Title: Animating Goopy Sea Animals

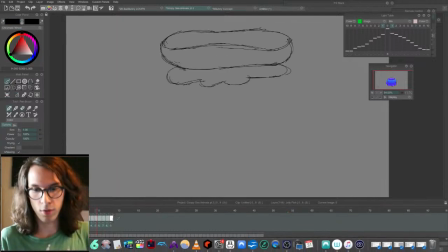(33:31)
See what this looks like so far.
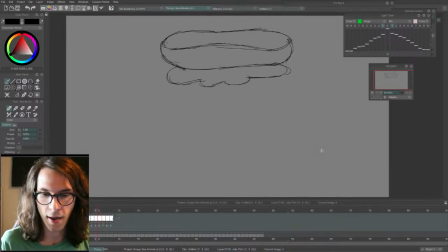(33:37)
Okay, I can live with this. Make this one stretch more into this next key so that we have a really bigger, strong silhouette here, almost like a moon.
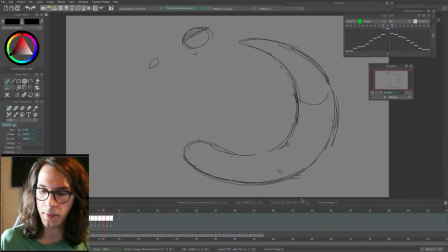(33:58)
This will look really poppin' once I add cell shading to it. A long, glossy, shell-shaded goopiness.
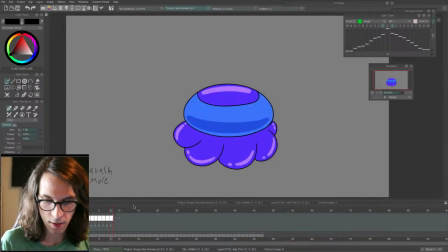(34:14)
Come into here and it'll swirl around.
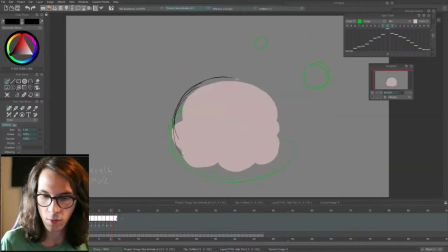(34:25)
Continue in this path of motion, swirl up, and it's gonna go up before it goes down. Before it goes down into its jellyfish stage.
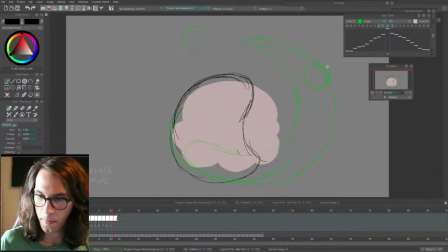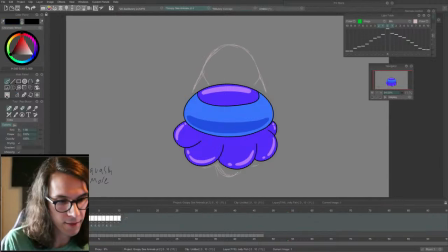(34:48)
And I know here I need to have this guy squash before he goes up to anticipate the up.
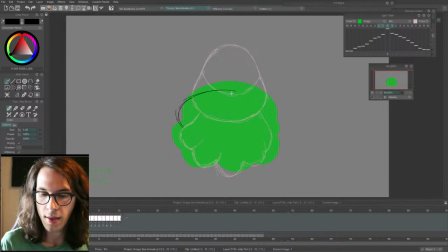(35:00)
If you're drawing super simple limited animation like on a story time, you can tell pretty much any motion with just 4 key poses. You have a key frame, an anticipation frame,
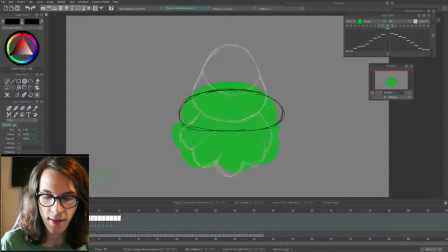(35:16)
an overshoot, and then the key that the overshoot settles into. You can do everything with that.
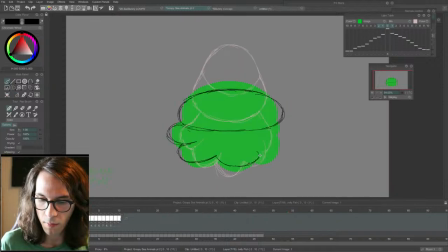(35:34)
have this guy bunched together a little more.
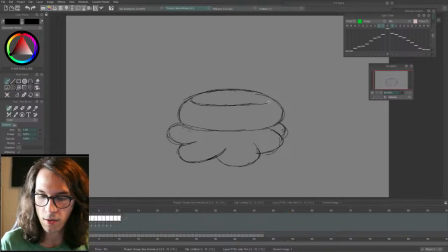(35:47)
All right. Comes down. And this guy comes down a little bit. And we'll see what this looks like.
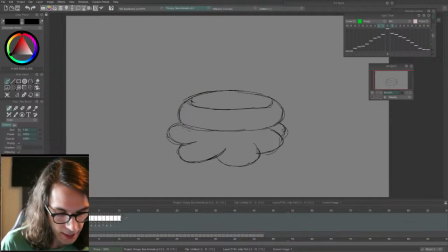(36:07)
He needs to go down even more. This is coming down. We'll have one more squashed frame here. The final squashed frame that he settles into before going up. We're just going to bring everything out just a little bit more.
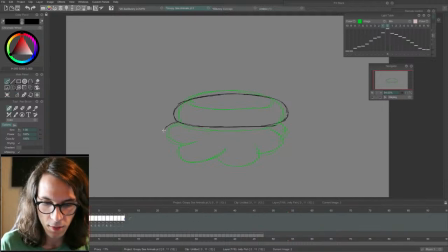(36:29)
And of course there'll be in-betweens between these to make it just a little bit smoother.
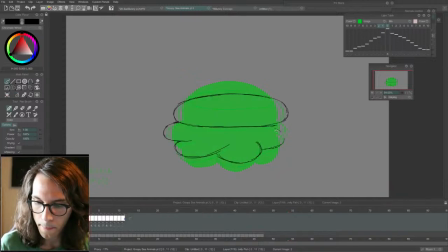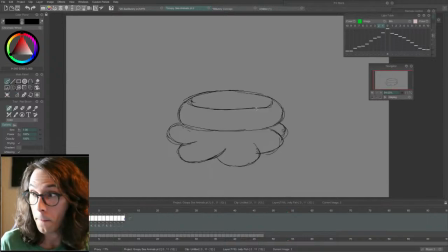That is a flat jellyfish. It's like a pancake.
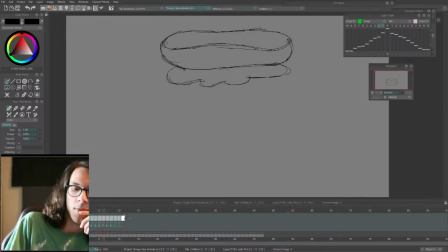(37:20)
Okay, now it looks like this. So now I know I want it to
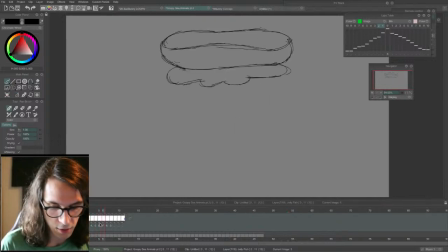(37:31)
come into these two frames a little bit slower. It's kind of popping weird.